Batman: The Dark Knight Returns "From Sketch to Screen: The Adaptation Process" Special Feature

Okay, so the next sequence we'll be looking at is when basically Gotham has erupted into chaos.
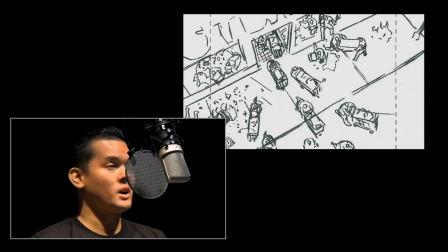[24:56]
You know, everyone's looting. You know, crime is even more rampant than before because there's no power.
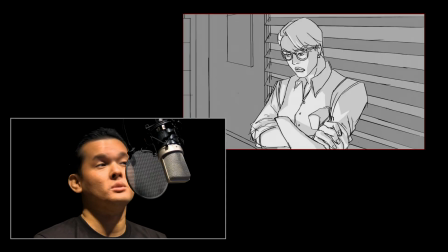[25:02]
And then to top it all off, the mutants have escaped.
One at a time.
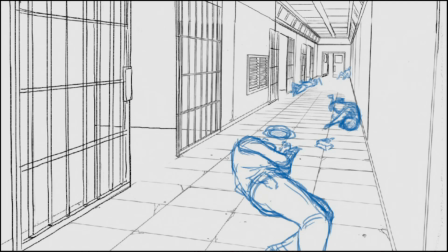[25:06]
Commissioner, we So got a problem. the idea is that only some of the mutants from Part 1 became the Sons of the Batman. There's actually still a lot of,
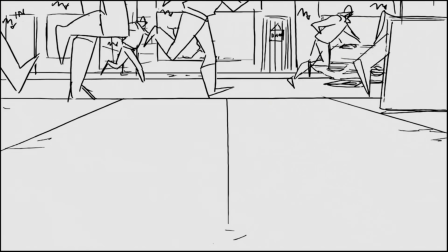[25:13]
the worst of the worst who were still stuck in jail these last few months, and so now they've escaped.
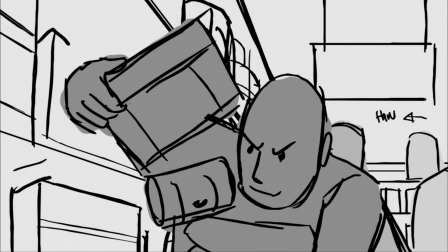[25:19]
And what's going to happen is I'm going to have, this confrontation of the citizens who are basically,
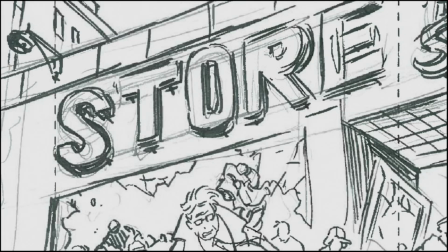[25:24]
in for themselves, trying to survive in this world of no electricity and no law.
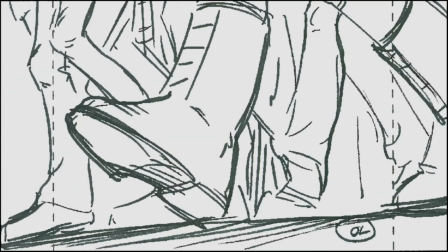[25:28]
And of course, the mutants who, in some respects, they want to enforce their own version of law, under their rule.
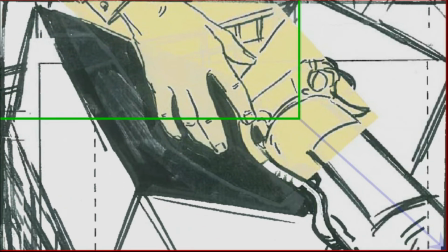[25:36]
And here you get the clash of, the common citizen versus, the
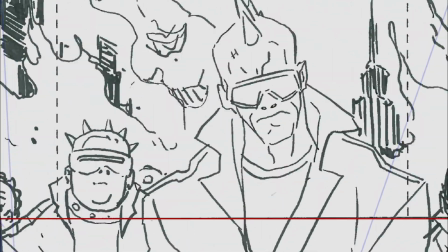[25:44]
organized group who wants to impose their own will, so to speak.
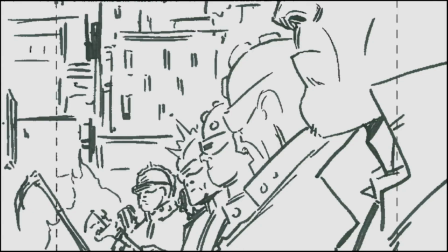[25:48]
And here's the clash, the big riot sequence where both armies
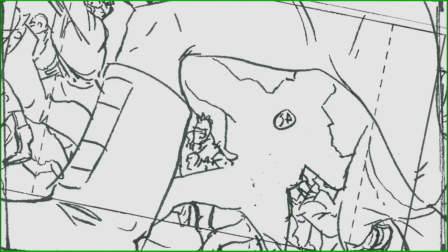[25:56]
do the big battle. Now this sequence was storyboarded by Gary Hartle, and God bless him, because a lot of this drawings I would not want him to do,
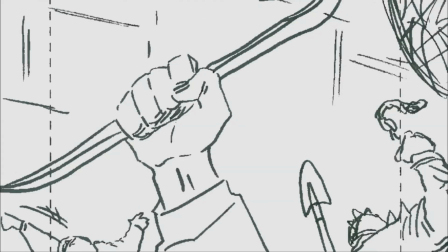[26:03]
because there's a lot of he tracked every single kind of person and made sure that we
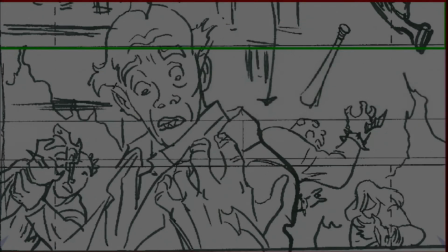[26:09]
had kind of almost the comic, panel for panel.
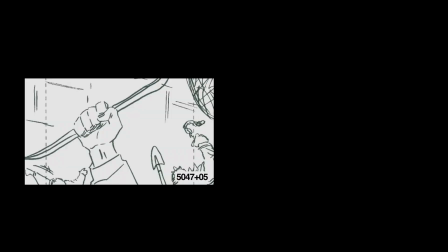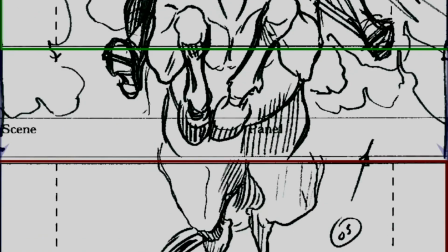[26:27]
Here's our reveal of Batman as he comes in riding, leading the Sons of Batman on horseback, and there's Carrie Kelly.
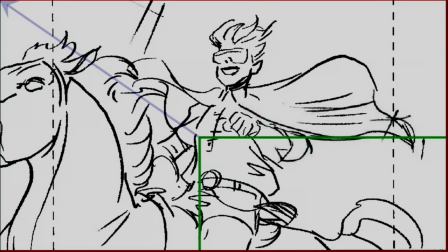[26:35]
And there's a really cool sequence because it's like, it's literally what Batman is all about is,
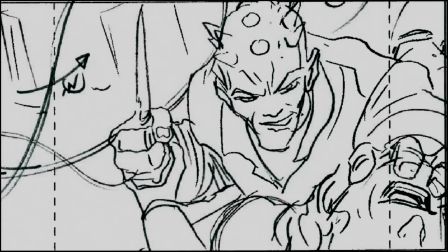[26:42]
taking back your city, and how one man can make a difference is because Batman was able to rally,
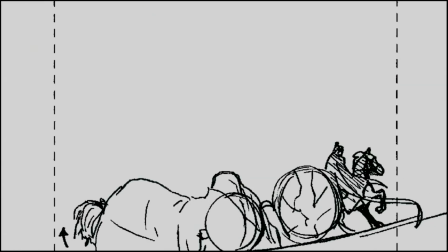[26:48]
the Sons of the Batman, and now they're basically going to, not impose their will, but do what's best, for everyone, not just, like what the mutants wanted to do.
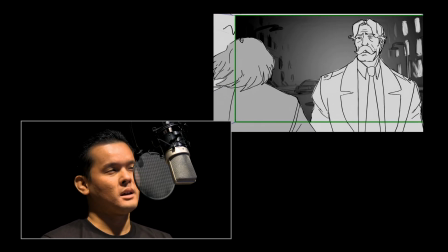[26:59]
So the next sequence here, this was storyboarded by Christina Soda, and it's funny,
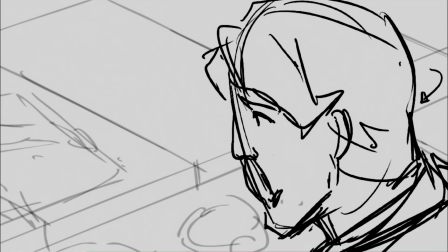[27:05]
this is one of the scenes where Gordon has to go through and he sees the rampant looting, and I had her redo this sequence quite a few times,
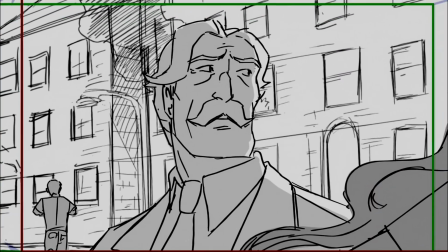[27:12]
not because it was bad, it's just as a director you have to convey to your board artists and your designers and even your animators,
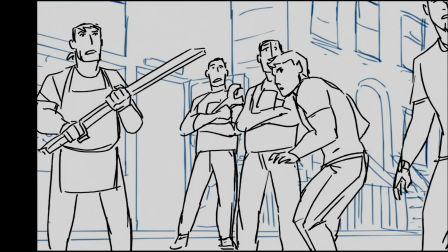[27:20]
like, what is the intention, like, why is this scene so important? And I wanted this to feel different from a different area than the looting.
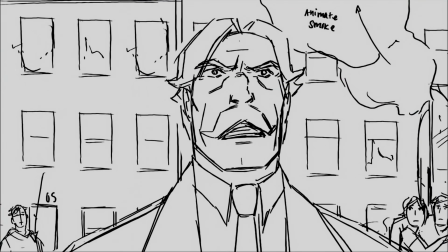[27:27]
So if you notice, it's got this kind of heavy smoke filled, I sent a lot of clips from the movie Silent Hill so that
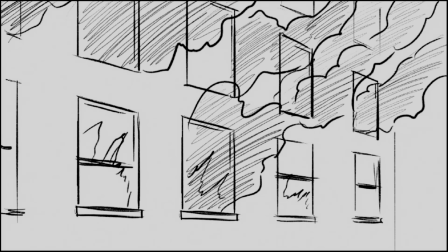[27:34]
so that when we cut back and forth, you have a very distinct look between the various parts of the city.
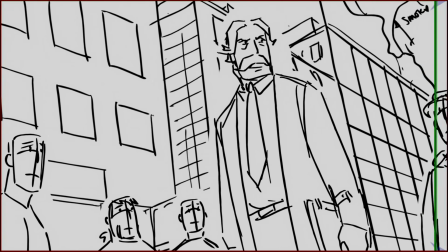[27:40]
And so I had to redo this because I wanted to add a lot of these shots of, like,
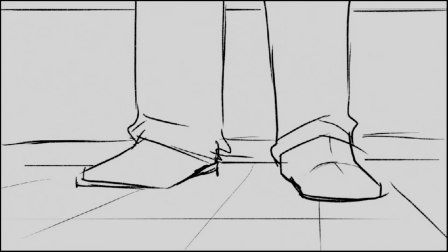[27:46]
everyone who's all out for themselves at the beginning, but then all it takes is one man.
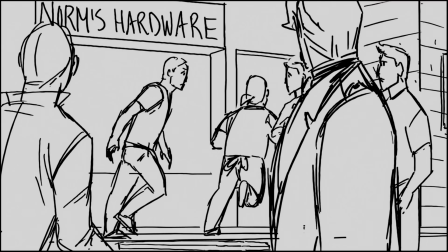[27:51]
In this case, it's one man, Gordon, who rallies them and tells them, hey, we're a community.
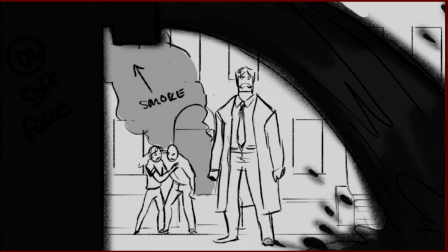[27:57]
We're better than this. We can save our city if we want to. We don't need to rely on, other people.
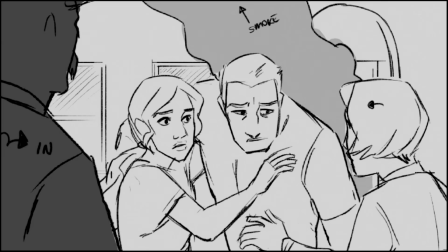[28:03]
We can do it. Take back our city.
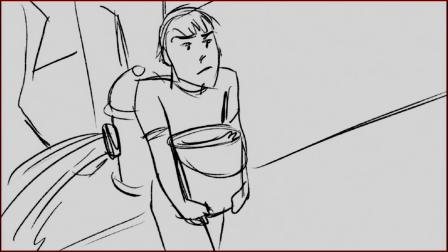[28:07]
And so, we went around and just threw out ideas of what would help do that, and we came up with this idea of him,
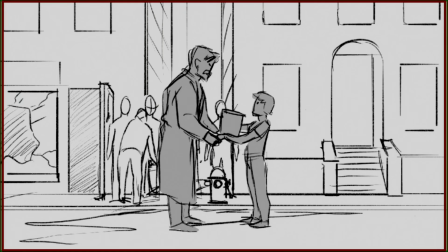[28:15]
helping them put out fires and buckets and everything.
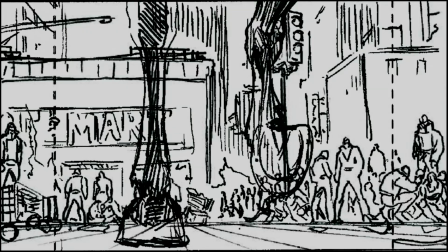[28:19]
And so we cut back to Batman, who in some ways is almost mirroring exactly what Gordon had just done.
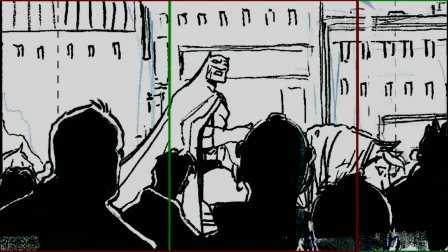[28:26]
But now he's doing it to, these looters and to these, the mutants, and he's basically telling them that,
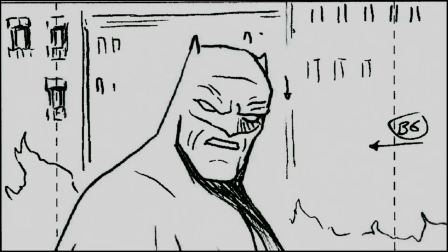[28:34]
we need to band together.
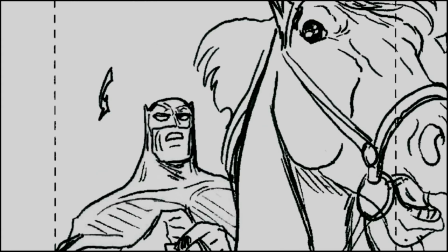[28:35]
We need to, put our differences aside and work together if we're going to get through this, and it's really kind of inspiring how,
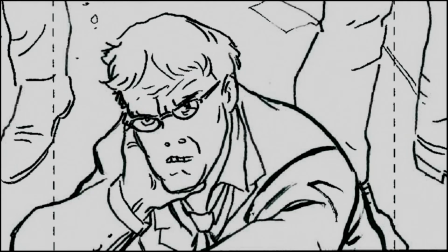[28:44]
everyone is reacting to him and kind of understanding what his message is about.
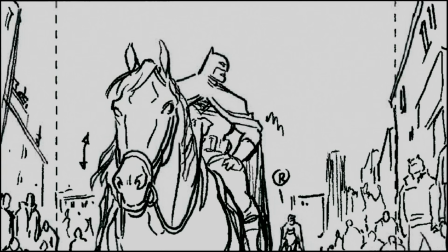[28:49]
And I think Peter Weller did a great job. I call this the Braveheart speech because it's the big rally, and I think he did a really good job with the dialogue.